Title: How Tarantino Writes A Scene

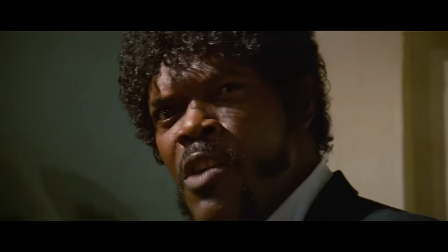But if you were to ask me, the real Tarantino style, The real area of his filmmaking where his talent truly shines is in
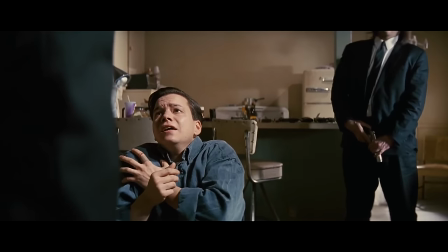how Tarantino creates suspense and holds that suspense over the course of a long scene.
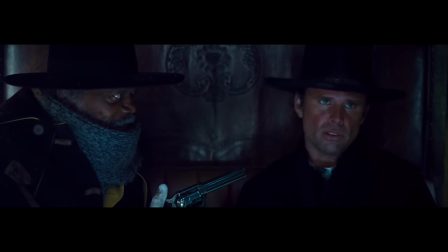What sounds on the surface to be quite a simple task is in practice exceptionally hard to pull off. Now there are many examples of Tarantino creating this long form suspense,
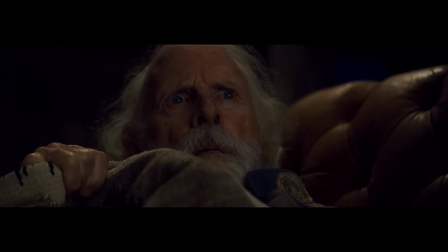such as the story about how the general's son was murdered in the hateful eight, or the poisoned coffee scene from the very same movie,
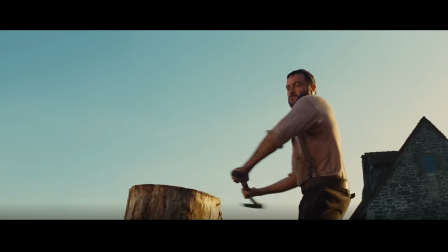but I think one of his very best examples is the opening scene to Inglourious Bastards.
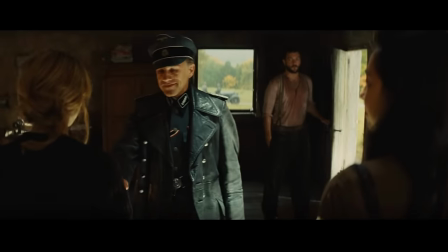So here is the premise, a French farmer gets a visit from the German, Colonel Nander.
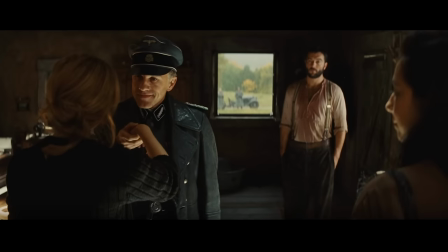The reason for his visit is left a mystery for the first couple minutes, when finally it is revealed.
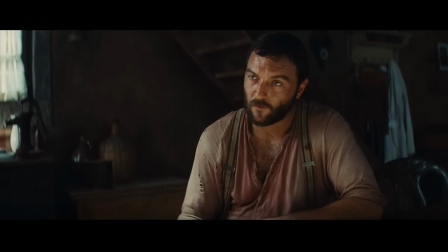I've heard that the Fuhrer has put you in charge of running up the Jews left in France.
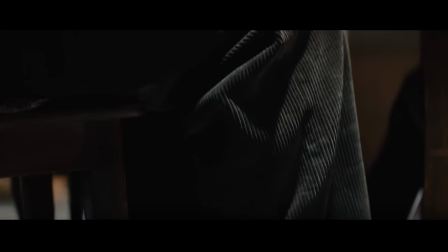Why are they hiding or passing for two in time?
So for the next few minutes they have a conversation with a small uneasiness, but in the middle of that conversation,
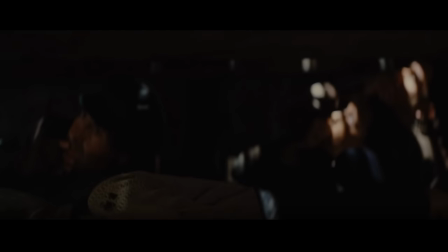the truth is finally revealed, the Jewish family he is hunting is hiding beneath the floorboards.
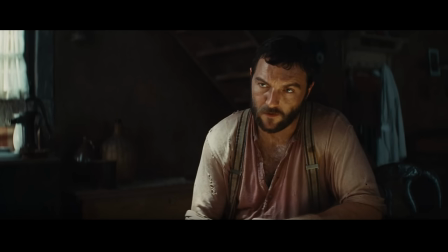From this moment on, the dread builds like a snowball rolling down a hill,
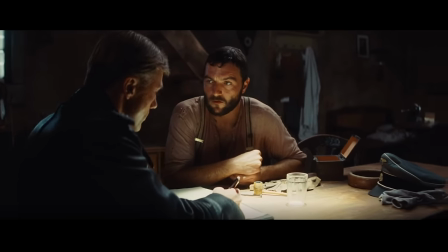the farmer reveals that a squad of Germans already searched his house months ago, then Lander goes off on a tangent about animals and how they are,
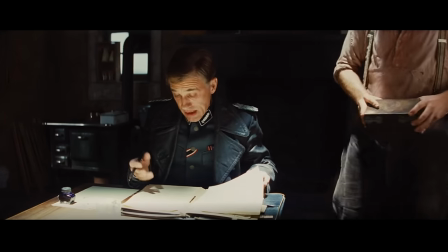in his opinion, related to humans.
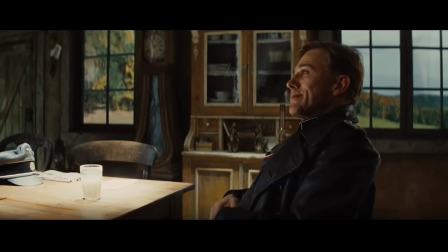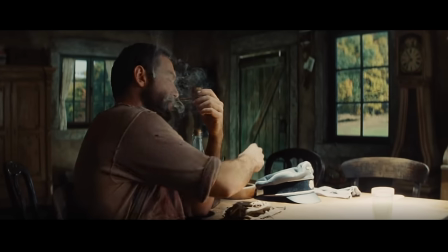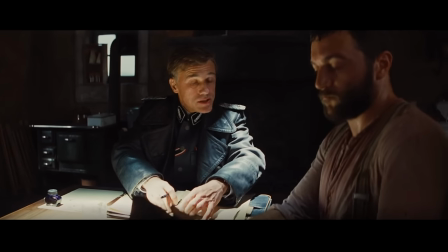Tarantino takes his time, going on tangents, being extra sure not to rush the next few moments, all the while,
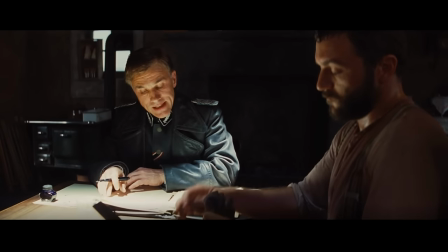the viewer doesn't really know where Lander's analogy is going, until he finally says this.
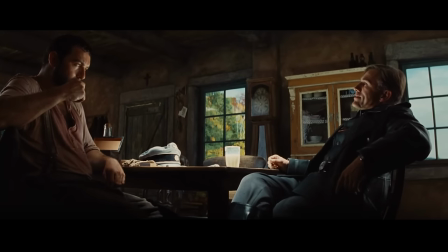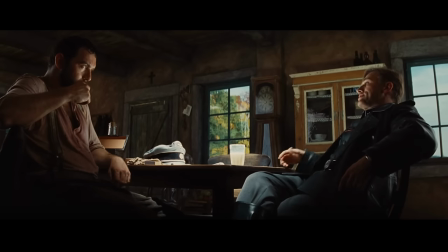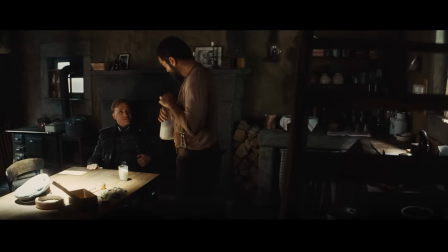The audience remembers about the German squad who searched the house and couldn't find anything, and then they make the connection.
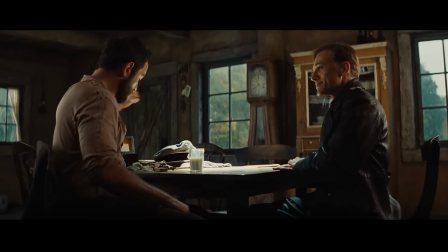Lander is saying that the Germans did not know what they were doing, and did not check the house properly.
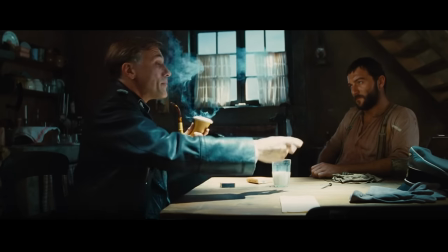This, by the way, is a good example of well done subtext, and then the viewer's stomach sinks as they realise exactly what Lander is implying,
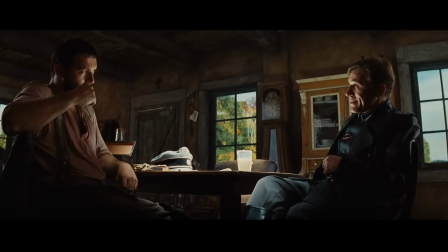and it seems very possible he suspects the Jewish family is in fact inside the house, and then after some small talk, a silence takes the room.
You're sheltering enemies of the state, are you not?
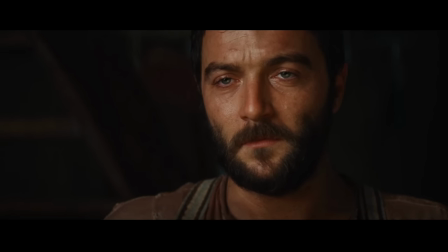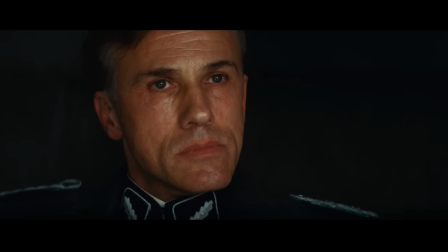Yes. You're sheltering them underneath your floorboards, aren't you?
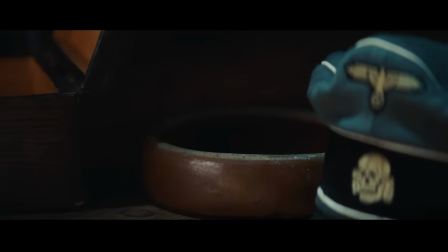And then the terrible conclusion that the audience suspected might happen at the start of the scene has become a certainty.
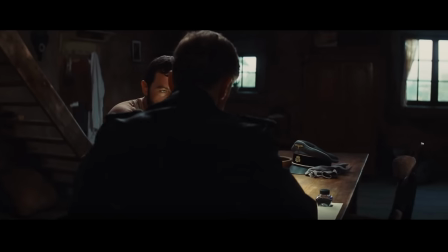This is fantastic suspense, and there are a lot of lessons to be learned just from looking at this scene alone.
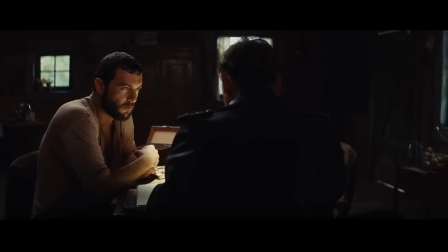Near the start of the scene, the audience is informed of the officer's mission, and the fact his targets are beneath the floorboards.
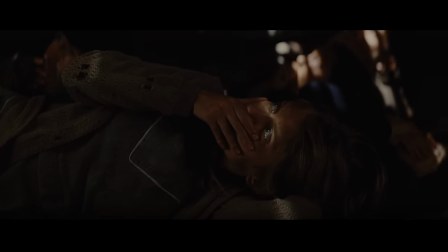As the audience has been given the information,
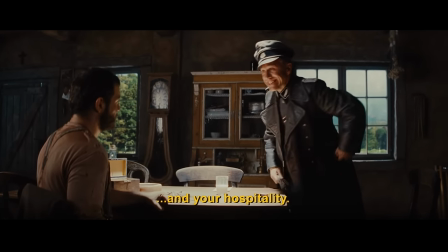they can piece together that the characters have the potential to collide with devastating consequence for the French farmer and the Jews hiding beneath the floor.
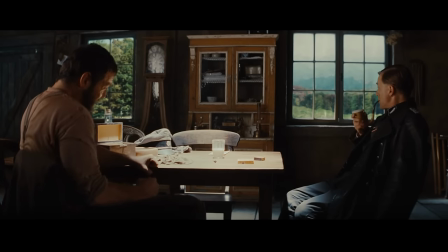What's interesting to know about this scene is how the tension in this scene does not stagnate, it is constantly building, and how exactly does the tension build?
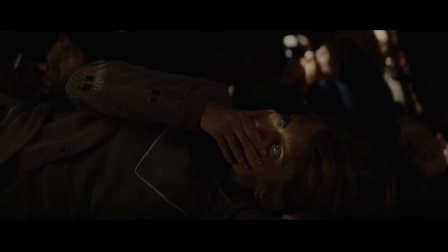Well the moment the audience learns the information about Lander's mission, and the people hiding below, that possibility that they will collide with one another enters the viewer's head, as the tension in the scene builds,
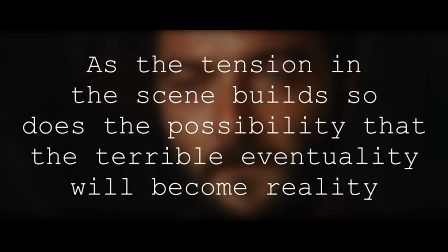so does the possibility that the terrible eventuality will become reality.
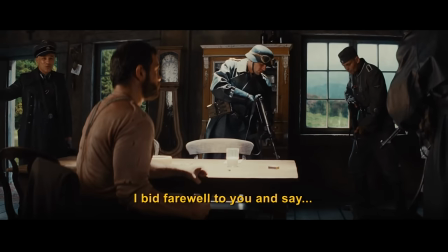The scene gradually progresses from it being possible that Lander will find and kill the to it being absolutely certain that that will happen.
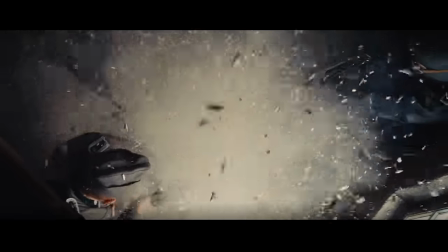That is the source for the entirety of the suspense in this scene.
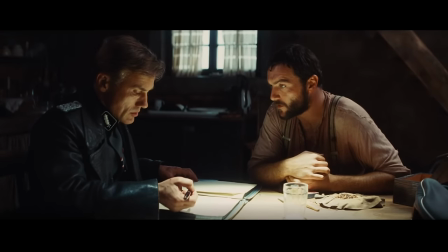And that's the thing, the serious majority of writers simply cannot create tension in the way Tarantino does because they are so very often in a rush,
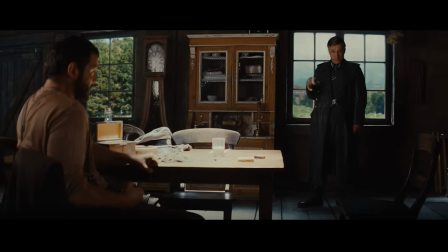the characters say all their lines efficiently and purposefully so that the viewer can move on to the next scene as quickly as possible,
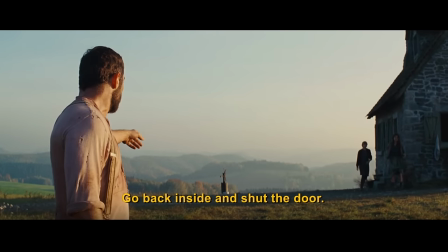and I will confess it's a failure in dialogue that I as a writer constantly stumble into. do, you cannot have a strong,
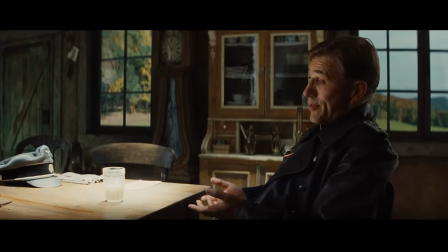long, palpable tension in a conversation when that conversation is over in less than 30 seconds,
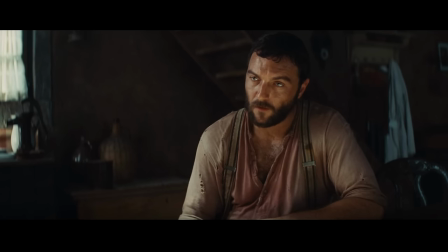but if you do what Tarantino does, establish the goals of the two characters where they have the potential to collide with devastating conflict,
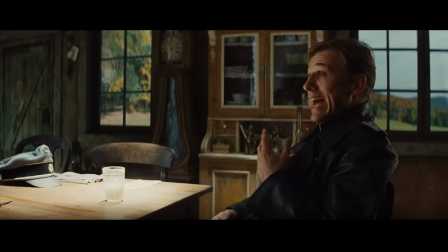and then you over the course of a 5 minute conversation, peel back the layers as the audience slowly puts the pieces together, and after each and every piece is put forth from the screen, the tension only grows stronger as the viewer gradually realises that that horrible outcome they initially suspected is becoming more and more certain,
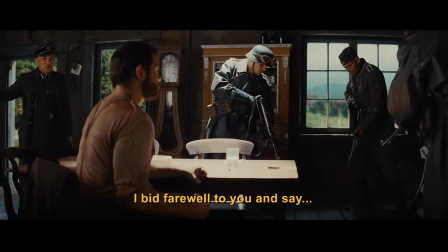until what feels like after an unbearably lengthy dread, it finally culminates in the worst possible scenario.
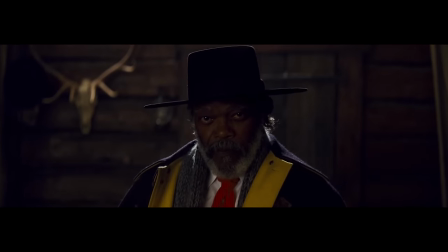This approach makes not just for good dialogue, but great cinema as a whole,
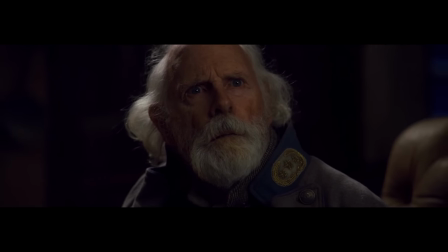and I think another good example of Tarantino creating suspense is later on in the same movie where there
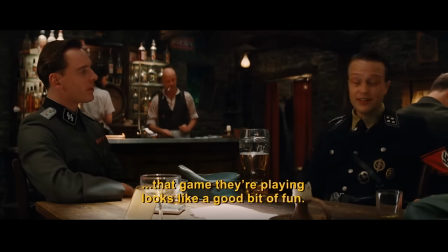is a british spy and an ss officer sitting at a table and there is a long drawn out sequence so the
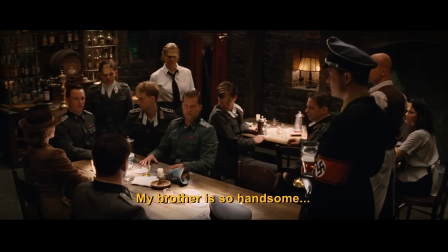officer is suspicious of his german accent and later on in that scene the spy says
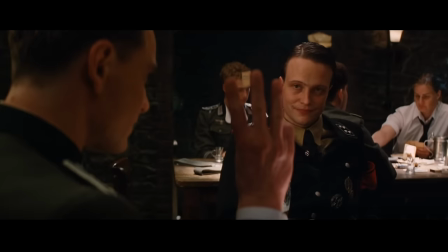this and then the officer makes this
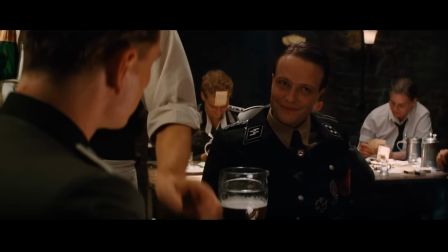expression at a first viewing this expression means nothing and when the shooting
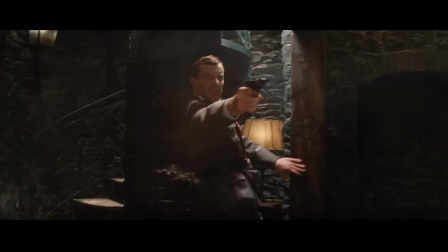starts 60 seconds later it is almost a moment of shock only in the next scene is it revealed
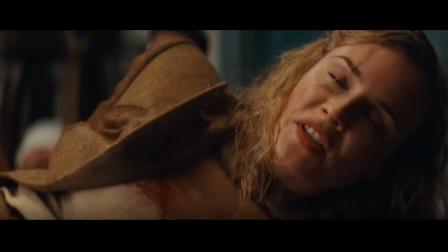the subtle manner in which he gave away the fact that he wasn't german due to his hand gestures.
He ordered three glasses.
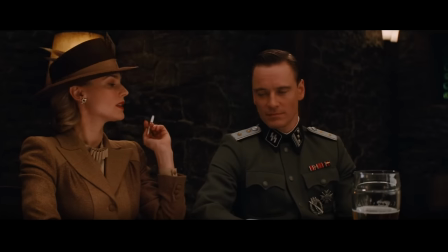We order three glasses. That's the German three.
So on a second viewing, as the viewer knows the tell and the way in which the spy gives himself up,
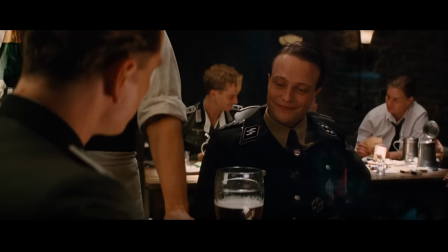that expression the officer pulls has a totally different meaning to the first viewing,
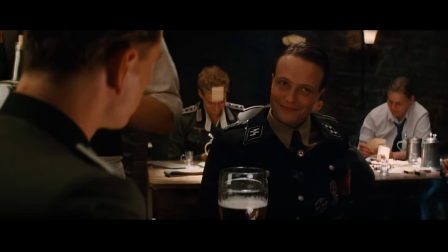as the viewer knows that the officer has just realized that he's a spy.
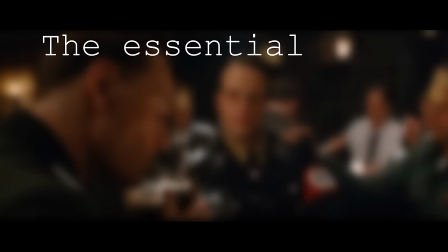As Alfred Hitchcock once said, The essential fact is to get real suspense,
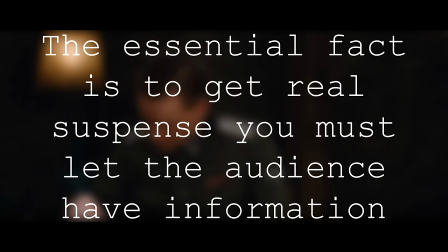you must let the audience have information. Now, let's take the old-fashioned bomb theory.
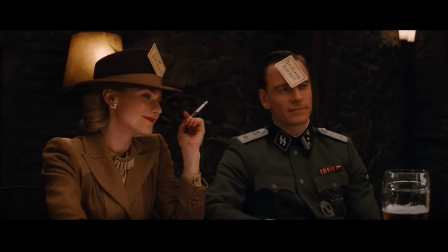You and I are sitting talking, we'll say, about baseball. We're talking for five minutes. Suddenly, a bomb goes off, and the audience have a ten-second terrible shock.
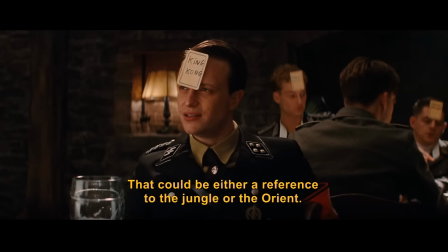Now, let's take the same situation.
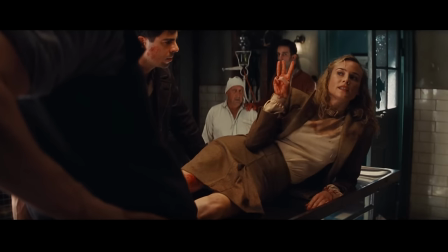Tell the audience at the beginning, under the table, and show it to them.
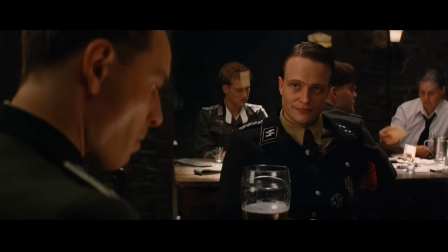There's a bomb, and it's going to go off in five minutes. And we talk baseball.
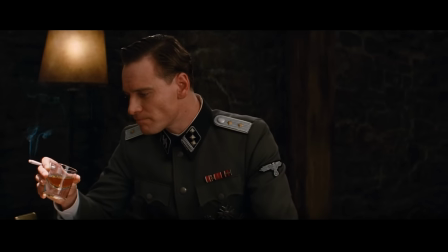What are the audience doing? They're saying, don't talk about baseball. There's a bomb under there.
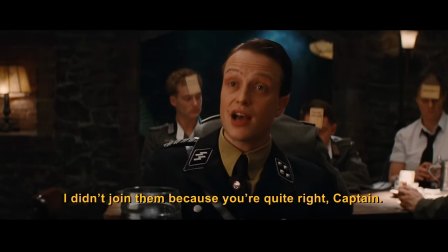Now, giving the audience the correct amount of information, and turning that scene into a suspenseful one, now that's good filmmaking.
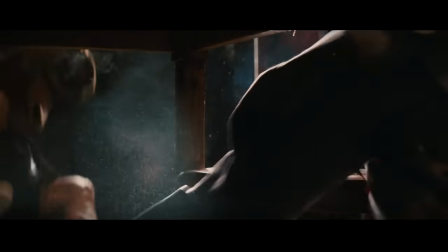But writing it in a way where, on the first viewing, it is a moment of shock, and on the second, it is a scene of suspense.
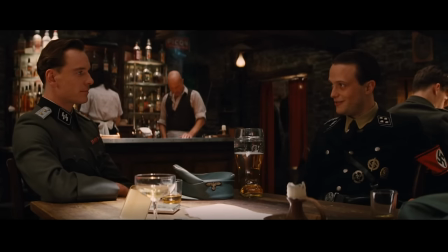Now that's downright genius filmmaking.
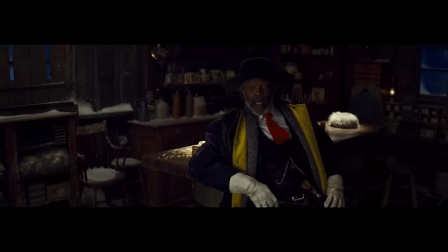But ultimately, the climax of the conflict, the moment where the argument is lost or the character is killed,
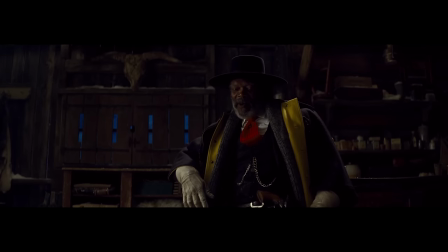that isn't the moment that is the most interesting part, but rather the most interesting part so when the climax of that conflict is impending.
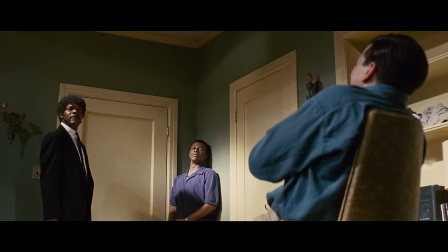It's for this reason I imagine that Tarantino could direct an exceptionally good horror film, As he is a master at building and milking,
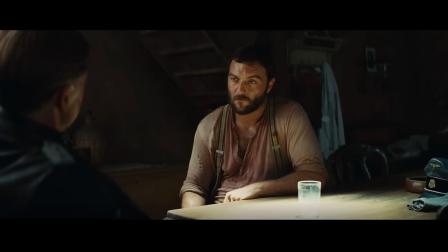that big release of Tench, Tarantino is a master at storytelling.
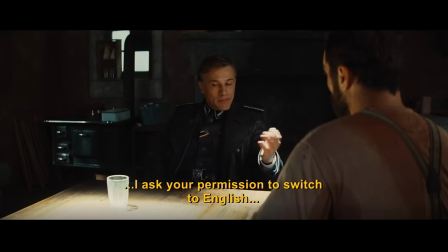And I know a lot of you guys who watch this channel, just like me, aspire to one day make your own movies and write your own stories, which is a very admirable goal, however,
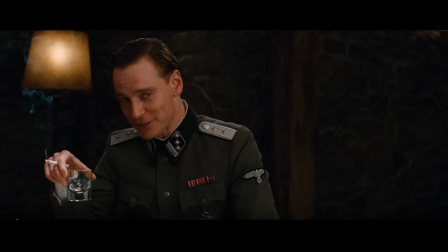it's hard. It is hard to write a good story or make a good film, especially without the proper knowledge on how to do it.